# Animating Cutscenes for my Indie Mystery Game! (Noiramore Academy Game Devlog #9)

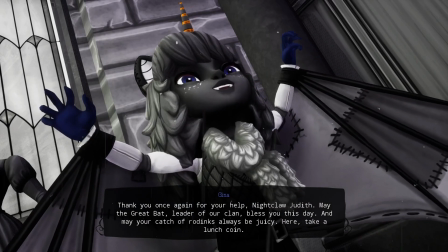[4:15] May the great bat, leader of our clan, bless you this day, and may your catch of wordings always be juicy.
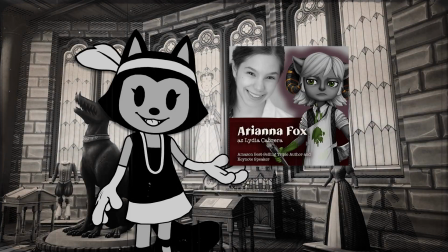[4:22]
Lydia Cabrera is voiced by Ariana Fox.
It'll all go over my horns anyway.
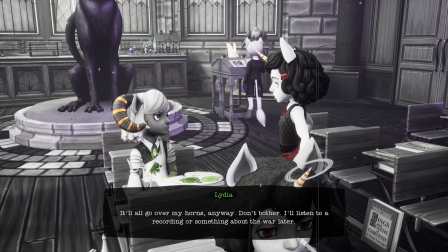[4:28] Don't bother. I'll listen to a recording or something about the war later.
Deacon Vespshire is voiced by Neil Archbold.
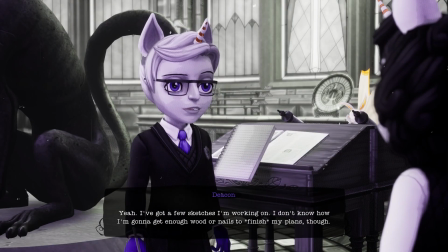[4:35] Yeah, I've got a few sketches I'm working on. I don't know how I'm going to get enough wood or nails to finish my plans though.
Now let's dig into the animation. There were two types of animation used in Noiramore's demo.
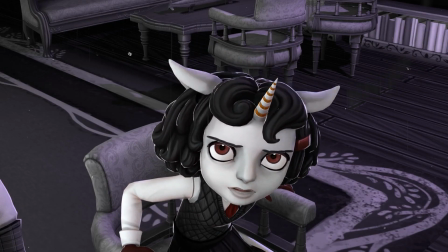[4:49]
The first type was fully animated, pre-rendered animation done in Blender.
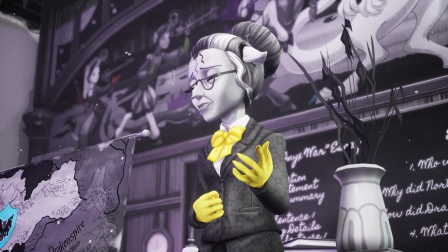[4:53]
The other was animation using pre-made blended animations in Unreal 5's sequencer feature, as well as utilizing the Unreal control rig.
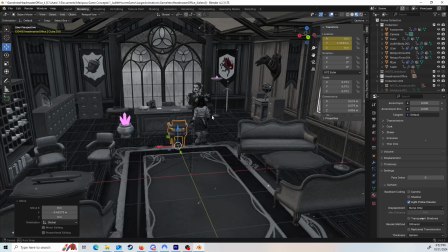[5:01]
In the Blender animations, first I would set up the scene, create the set, import and pose the rigged models, do a bit of lighting, etc.
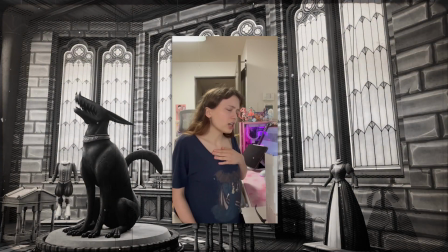[5:10]
Then I'd record a video of myself making movements synced with the voice-acted audio in order to get some good animation reference.
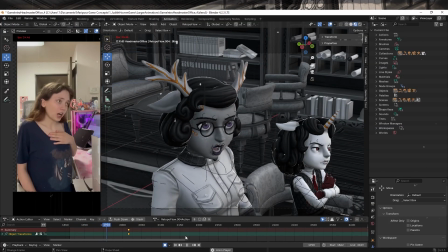[5:17]
These clips are then uploaded into Blender and put on a side panel so I can reference them frame by frame if need be.
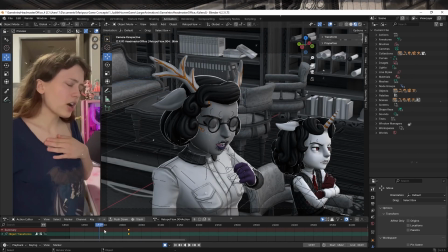[5:24]
Using this reference, I pose and keyframe the characters. This is especially helpful for lip syncing.
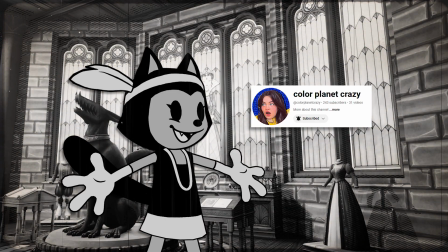[5:30]
Once rendered, my sister made some lovely music for this scene, which really adds to the vibe.
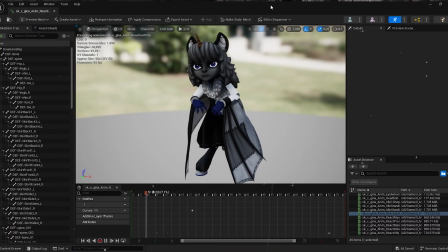[5:36]
Now let's look at how the in-game dialogue animations were handled. First off, the pre-made expression animations made in Blender were imported into Unreal 5.
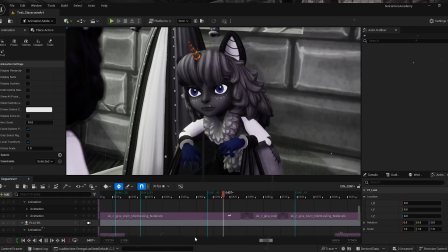[5:45]
Using Unreal's cutscene sequencer, we can drag and drop these pre-made animations into the timeline,
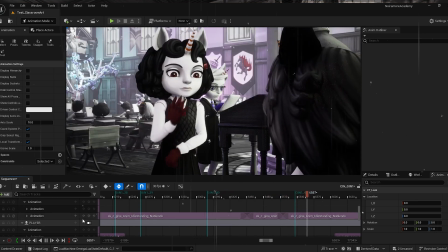[5:50]
and even blend them together to create the character's body expressions for each dialogue bit.
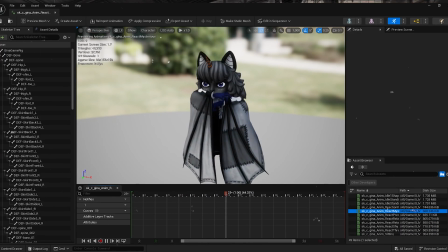[5:55]
In Blender, I'd made looping poses, as well as transitions from the base pose to the looping pose. This helps with making the poses more naturally move from one into the other.
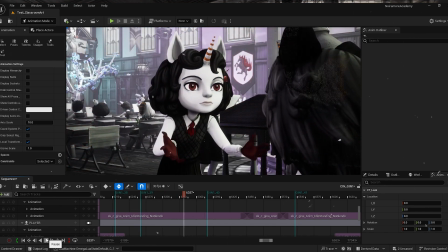[6:05]
It's still not quite perfect, but I'm learning. So now we've got the body moving, but what about the head?
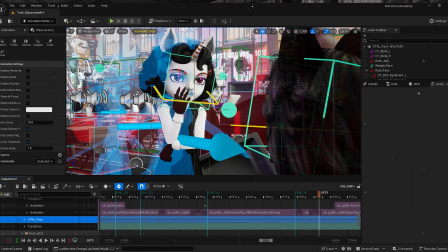[6:11]
Caius used the control rig features in Unreal to make an in-engine head rig. That way, we can layer on custom animations to the head, such as moving the eyes or bobbing the head along with the specific voice lines.
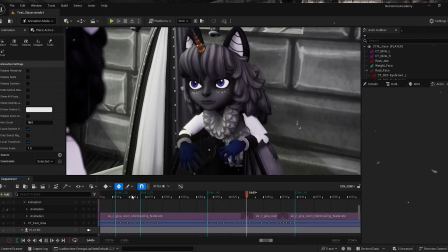[6:23]
But these blank expressions are really not cutting it. Let's add some facial expressions.
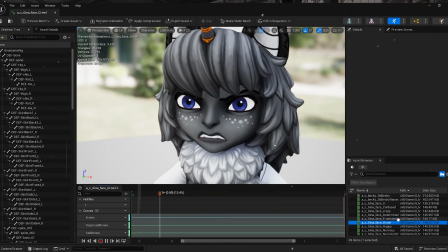[6:29]
In Blender, there's a feature called blend shapes, which are used to move pieces of the model in a way that is more convenient than just making a bunch of new bones. This feature is especially useful for making facial expressions.
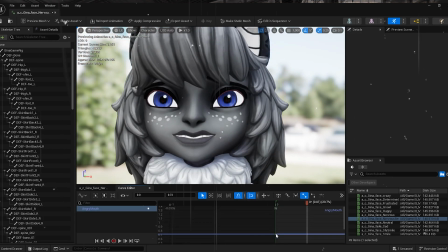[6:41]
Smiles, frowns, blinks, and more can be created with blend shapes, and then, in-engine, combined together to create a variety of facial expressions.
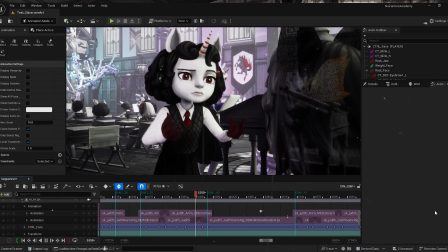[6:50]
Now we can layer these expression animations on top of the body animations to add more personality to the characters.
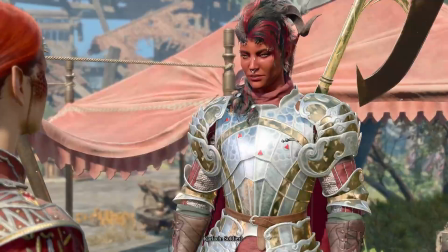[6:57]
But here's the sticking point. What about the lip sync? A lot of dialogue-heavy games use auto lip syncing tools to generate it,
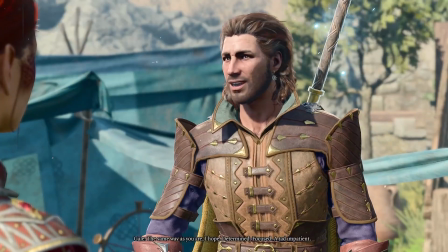[7:05]
because they have thousands of lines of dialogue that would take way too much time to lip sync by hand.
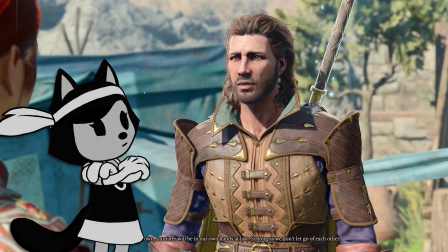[7:12]
Unfortunately, we do not have those tools. At least, not yet.
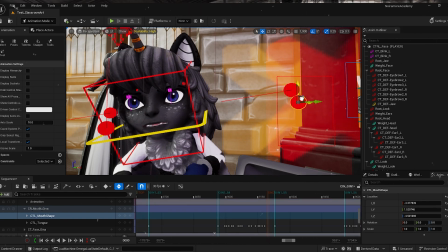[7:17]
So for the demo, Caius came up with a great workaround solution, using a control rig that controlled the jawbone and lip blend shapes together.
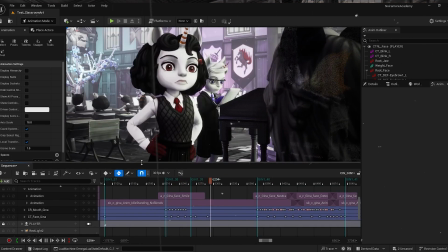[7:25]
This way, I was able to keyframe each dialogue line and have basic lip sync.
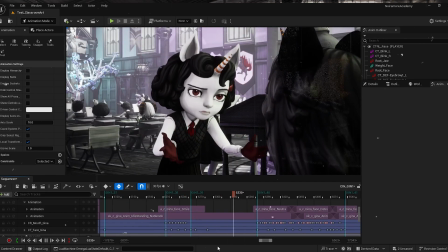[7:30]
It took a long time, but it was faster than doing completely accurate lip sync, like in the pre-rendered cutscenes.
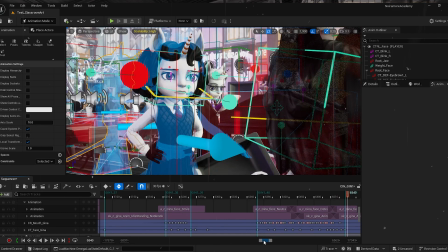[7:38]
Hopefully for the final game, we'll be able to use an auto lip sync tool to help out with this part, considering how many pieces of dialogue there'll be. Right then, that's all for this video. Thank you to everyone for your support on the Kickstarter campaign so far.
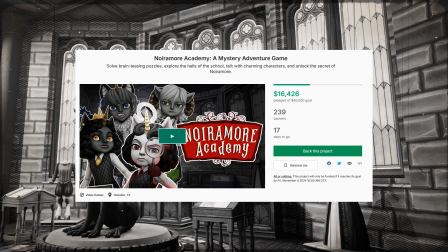[7:52]
We've still got a ways to go, but I know we can get there. Please play the free demo and check out the Kickstarter using the links below.
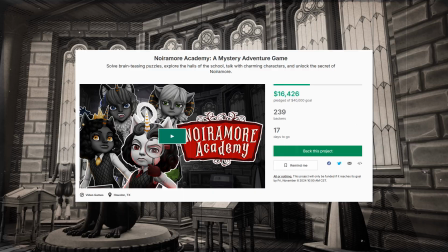[7:59]
Thank you!